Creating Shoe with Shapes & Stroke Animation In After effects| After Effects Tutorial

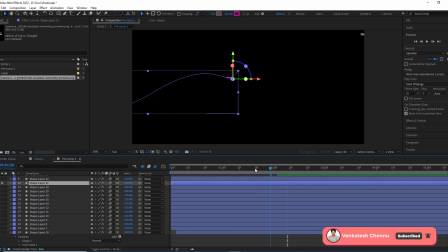[3:57]
See, for this animation, I used to give some very curvy type of shape animation, and it will start from here and it will stops to here, and this is the final shape.
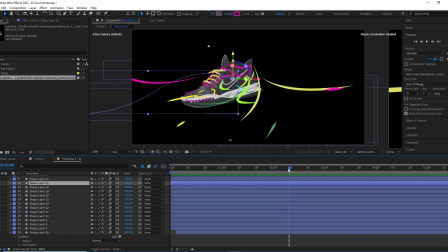[4:12]
Alright, and for this green one, I used to give a little bit of twirl type of, see, it's looking like a snake animation. This is coming like a snake animation, and it's coming and it's forming the shape over here.
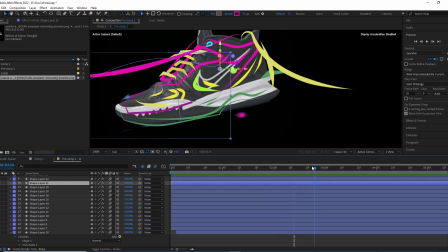[4:28]
Alright, and very simple. We don't want to use any third-party plugins or anything else. You need to keep in mind, you need to extend the path of the shape,
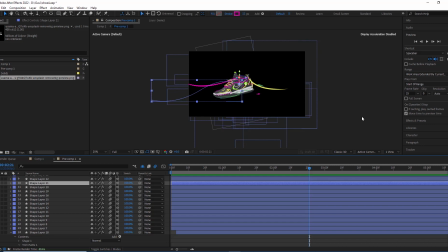[4:40]
and you need to give some adjustments for tapper, and take the trim path, and you have to animate the trim path, and that's it. And repeat the same process for all the shapes like this.
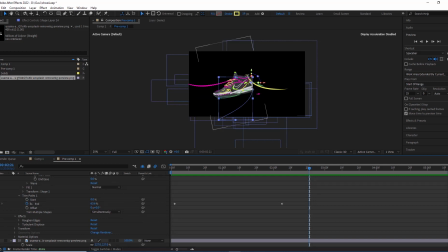[4:51]
Alright, and once I have to disable the reference, and now you can see the animation. It's looking fine. You can see and these shape animations are coming from various positions,
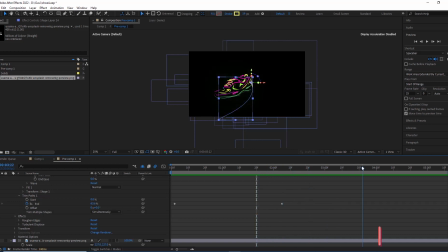[5:04]
and they're merging together, and we will see the formation of the shoe.
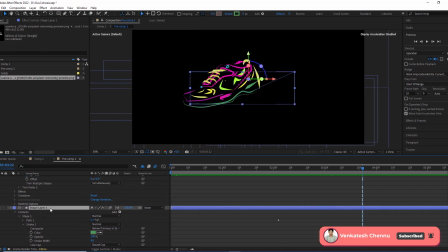[5:12]
Alright, and one more thing guys, just we finished this shape animation, and now just I used to give some effects for this one.
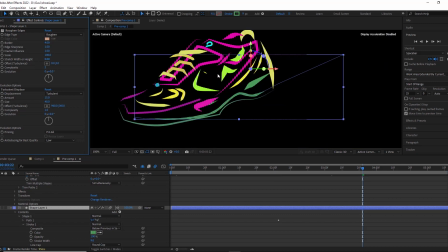[5:19]
This is the rough edges, and the rough edges is very basic. Just I don't want to change any settings in the rough edges. It's very simple, the basic rough edges tool, and I used to give some turbulent displays.
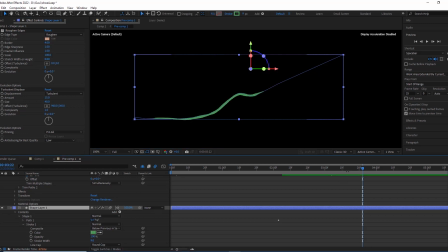[5:32]
And once solid, you can see, so with this rough edges, and it's giving some like little bit of liquidy type of shape, we have liquidy type of feel we are getting.
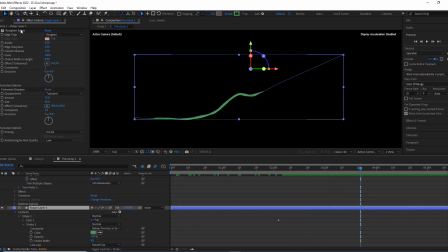[5:45]
So for achieving the liquid of type of feel, just I used to take the rough edges and turbulent displays and copy the same,
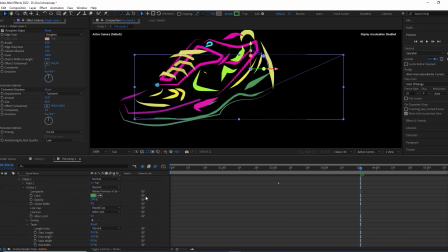[5:52]
both the turbulent displays and the rough edges, to all the shape layers, and copy and paste it to the entire shape layers.
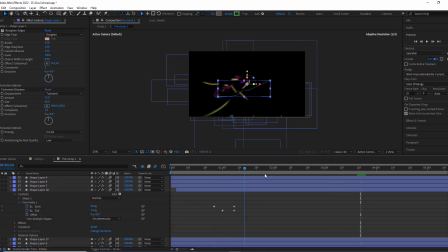[6:00]
Alright guys, and now just we need to add some camera for this one, because it's very flat. Just I need some camera for this one, and just you can see null and the camera.
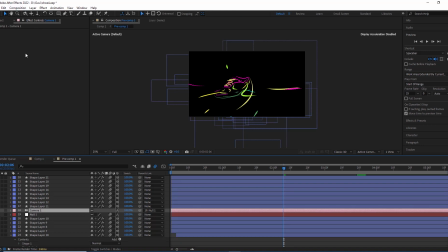[6:13]
Just I used to take the camera, this is the camera settings, 50 millimeters, and very basic camera, and I used to take the null object, and I want to link this camera to this null object. And coming to the animation part, just
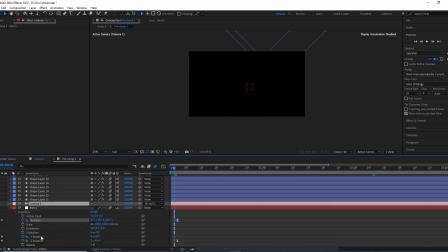[6:35]
see here, and I used to animate the position and Y rotation and the Z rotation, and it's coming from dolly shot. Actually it's a dolly shot, but I used to rotate the Z rotation and little bit of Y rotation.
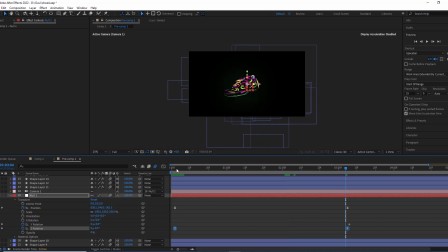[6:55]
Alright guys, and this is the final with the camera animation. And the downside of the rough edges is, if you take the rough edges, your render will become very slow, and that is the downside of the rough edges.
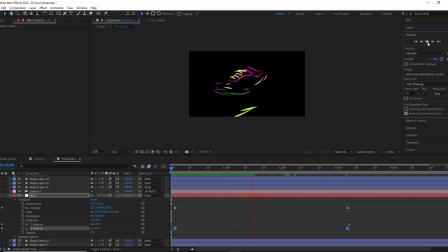[7:12]
Other than that, it's very awesome tool for me. Okay, cool. And just I used to take the dolly shot camera animation with some Z rotation and Y rotation little bit. Okay, it's very simple animation, don't be panicked, it's very simple.
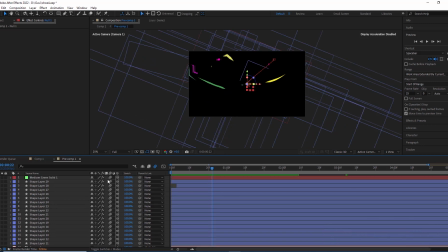[7:30]
And almost we finished everything, and now just I used to enable the motion blur for all the shape layers,
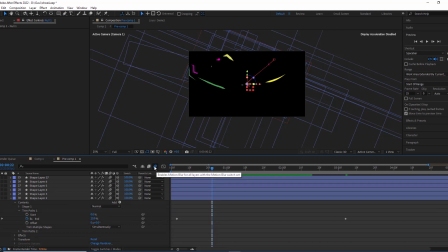[7:38]
and just I used to keep the enable motion blur over here, because this kind of animations requires a motion blur. Alright guys, and we finished this one, everything. And now just coming to this one, and this is the medium green blur.
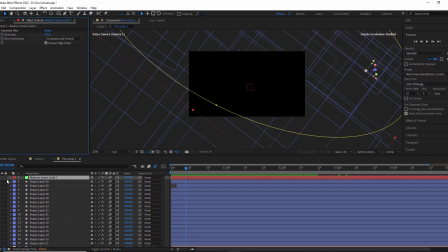[7:54]
Just it's a basic solid, and just I used to take a mask, and I used to give very high value of feather,
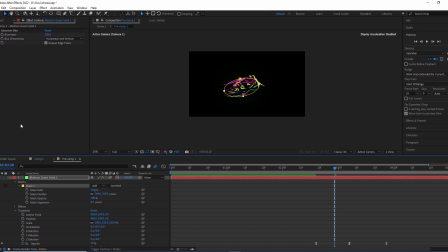[8:03]
and just for receiving some bloom type of effect,